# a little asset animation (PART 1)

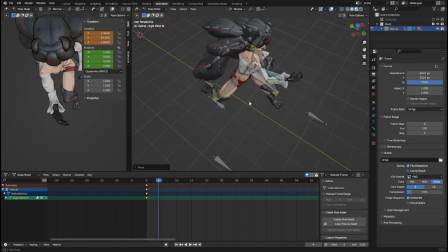Also, this is a bit too far. Bring it in a bit. Make more of the V shape. Up, wrong bone. We're getting there. Okay. It doesn't look that impressive, but like in flow, it should.
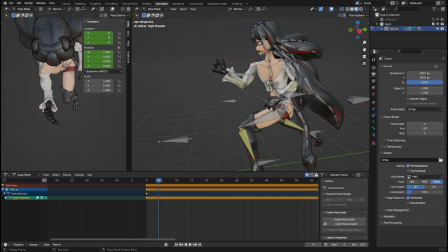So this is the shoulder. No, the shoulder's fine.
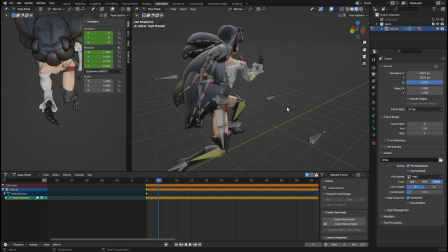Sure, I can make this lower, but like, fine. It's fine.
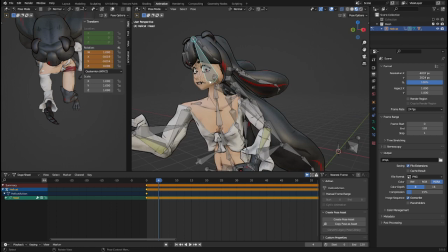Anyways, also her head should be actually a little down. Maybe it's the neck.
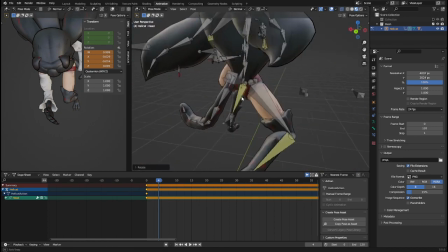Okay, it's a little has a little more weight to it. Don't mind anything else. So, yeah, I just registered that. Not available.
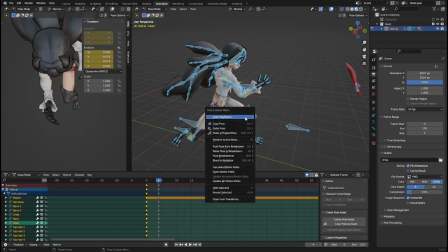Location rotation. Can you see that? Yeah. So,
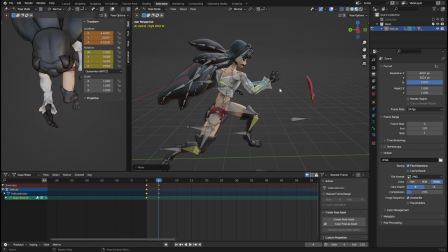okay, a little. I want her to be a little more oomph. I mean, it's not that much oomph. Anyways,
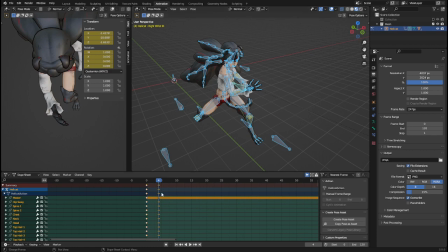could move it. No, it's better if it's 2 frames, so more visible because this is the end of the animation loop, or the beginning of the next animation after cutting off the animation loop. Anyway, the next
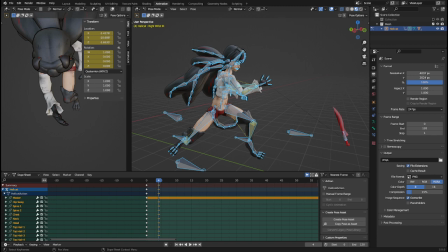this would be, you would stick the hand there for not only stick the hand there, but I have to make sure the character is like looking up. I mean, I want to say looking up because the person they're hitting is probably going down, so she's technically looking down for
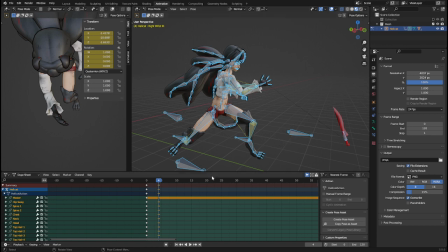like 3 seconds. That's very long in combat terms. So say 2 seconds. So 2 seconds would be 48 frames, but since we're 4 in, we minus 4, so 44 frames.
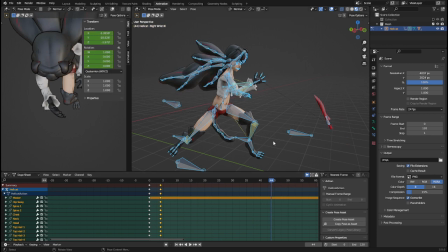Damn. Oh, is that right? No way, it's yeah, it's 40. No, it is 48. 48 on the board. Anyways, so 48 on the board.
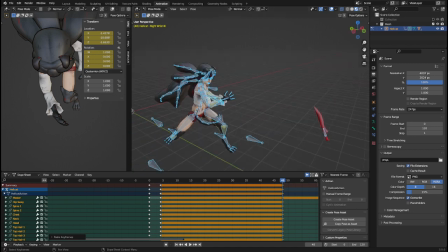We want her to, I don't know, the fist to go. Nothing happens to the fist. It's just like the body's just twists a little more towards the direction her looking down,
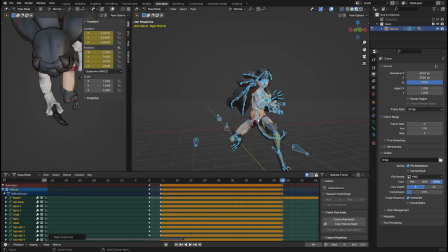and yeah, just to make it look like the hit was emphasized.
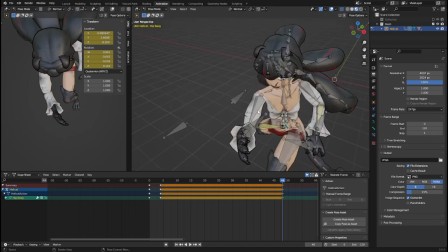Oh wait, it's emphasized. As the animator, you have to emphasize the hit.
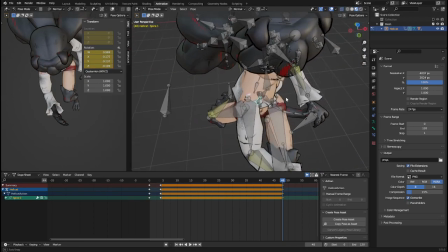There we go. She's supposed to look down since the person that she hit just went down.
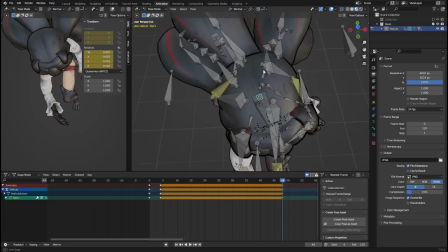Now, is this a tutorial? No, it isn't. It's just the animating.
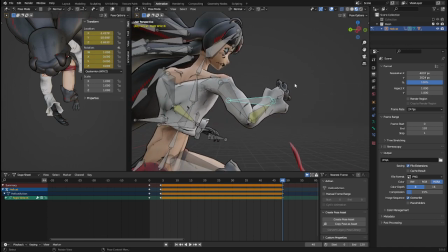Anyways, we keep the this thing, since the person went down, technically the person they just hit,
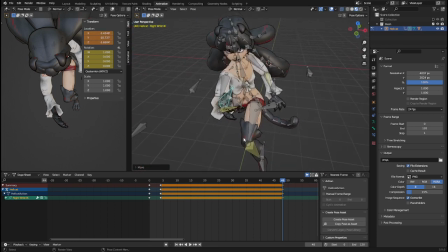I think, let me just moving it slightly, maybe to the right, since it's technically a claw, not a punch.
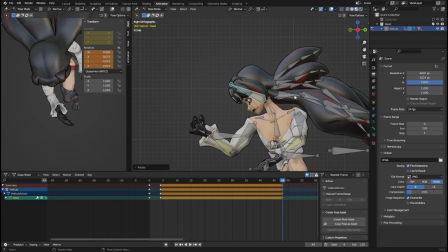And then she looked down a bit. Oh yeah, also
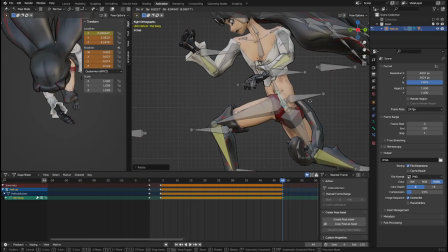we want like the whole body to go down just a bit, and then make the right arm move up, and then
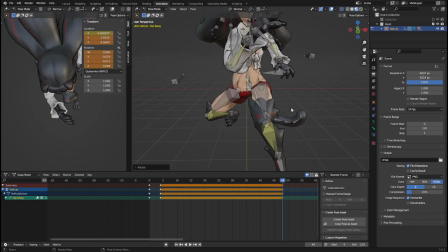a little waggy, a little spooky, a little something suspicious about this.
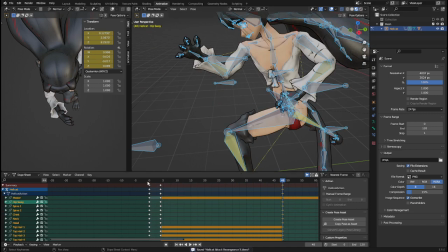So let's see how that looks. Does it emphasize the hit? No, it just looks like a slow-mo.